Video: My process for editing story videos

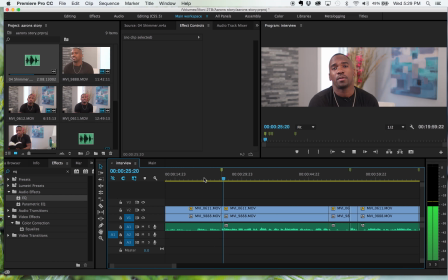8:17 I was in the streets, just like I grew up in the projects of East Baltimore, And so when he says I grew up in the projects of East Baltimore, I figured, okay, that's a good place to start
this story. So I'm going to put that marker here.
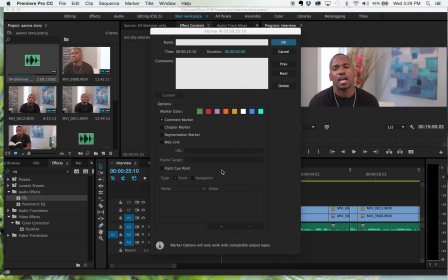8:32 And what I can actually do is, if I hit M to put that marker there, and if I double click it, I can actually title it, so I can say grew up, or, or whatever.
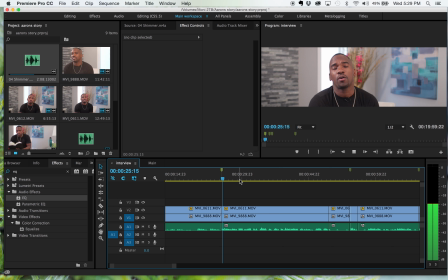8:45 And there, when I can see there, that's what that is used for, right? So he talks a little bit.
I grew up in the projects of East Baltimore, seen a lot of drugs, so seen a lot of hustlers, I had a great mother, but,
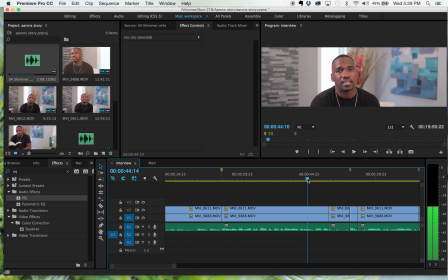9:01 the environment that we was in.
So he talks a little bit about his environment. So I'm going to use this whole section right here.
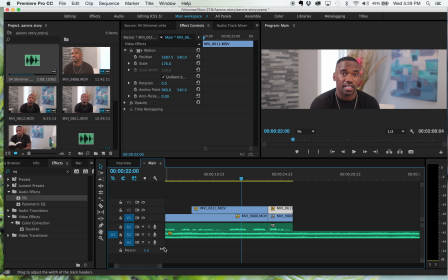9:09 And so what I'm going to do is I actually am going to copy that, and then I'm going to come over to my main right here, and then I pasted it. I literally just hit copy, and then I pasted it right here. Oh yeah, and I have my music too.
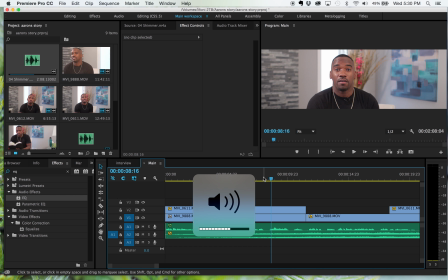9:23 So I just added a little music, and it kind of helps you feel it out a little bit.
I grew up in the projects of East Baltimore, seen a lot of drugs, so seen a lot of hustlers, I had a great mother, but,
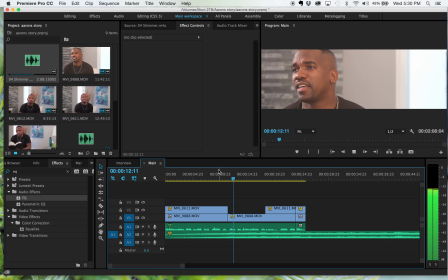9:38 the environment that we was in, it was drug infested.
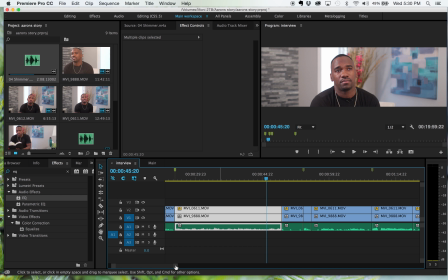9:43 Okay, so,
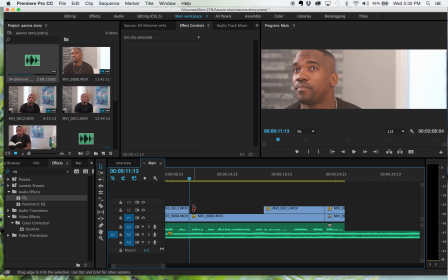9:46 right there, if I come over to my main right here, so he says the environment that we were in, it was drug infested, and so there I switched to our second camera. So we shot with 2 cameras,
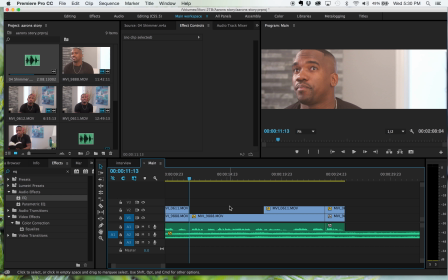9:58 And one of the big reasons that we shoot with two cameras and so is so I can cut easily, so I don't have to worry about adding a whole lot of B-roll and things like that.
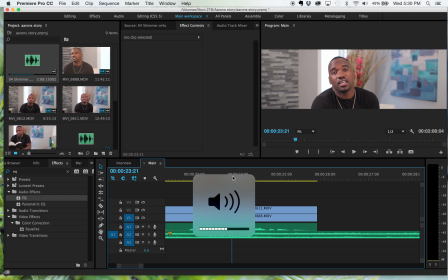10:07 Another big reason is, if I show you over here, is so I avoid jump cutting. Okay, so jump cutting is like a big no-no, and I see it a lot in films. Even I've even seen it in like a few Hillsong films, like a jump cut.
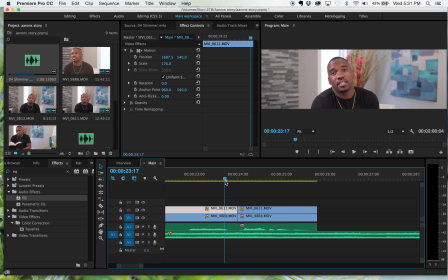10:25 And that's a big no-no, unless you're doing it for an artistic effect, which I have done before, but in this case we don't want to do that. And so jump cutting is basically you're cutting from one frame to another frame, but like within a different, but it's like a different time, okay?
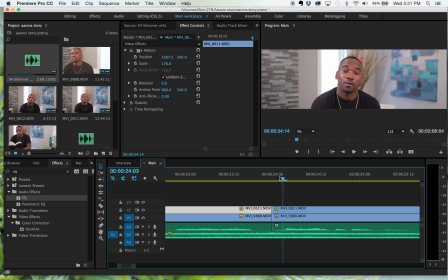10:43 So if you look here in this, the program here, so you see that cut right there? So you see he's kind of tilted this way, and then in this sequence, in this shot, he's sitting up straight.
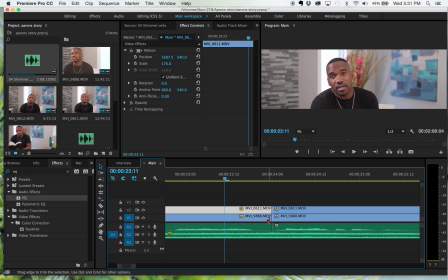11:00 So that's the jump cut. So, and I'll show you why I cut it there.
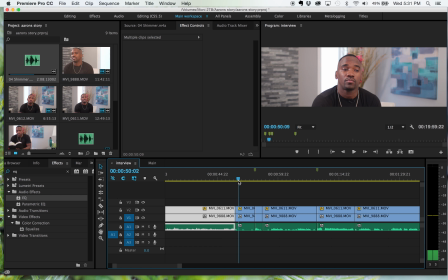11:09 So if I come over here,
became really good at it, made a lot of money.
So he's talking about sold drugs, became really good at it, made a lot of money.
Really good at it, made a lot of money.
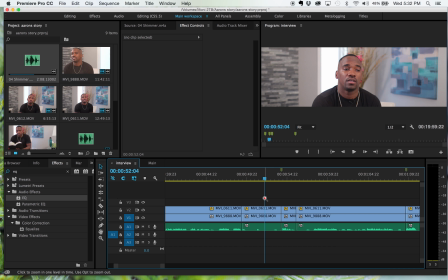11:27 Okay, and so right there, he's kind of, trying to figure out what to say, trying to come up with words. So he's saying ums, which is very common, especially in interviews. But I want to take out all of those ums, I want his interview to seem really seamless, right?
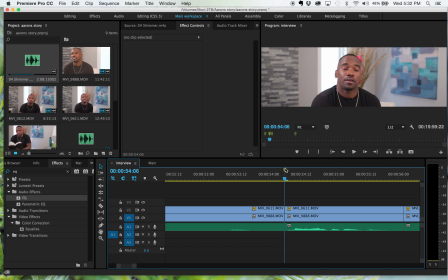11:43 And that's part of what part of what we're supposed to do. We want to make them sound good. We don't want to make it look like that they were kind of fishing for words. And so I'm not going to use any of those ums, and I'm going to skip right to this marker right here where he says that he hurt a lot of people. Hurt a lot of people.
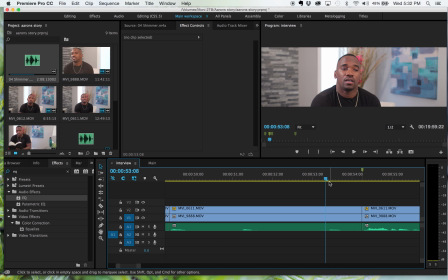12:00 Okay. So he says, made a lot of money. There's like 10 seconds of ums, and then he says, hurt a lot of people.
Hurt a lot of people, right?
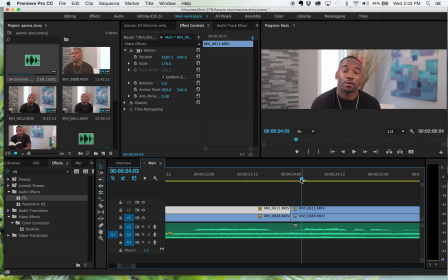12:11 So I'm going to copy that and then paste it here. So it sounds a lot more seamless. So if you listen here.
The money. Made a lot of money. Hurt a lot of people.
Okay.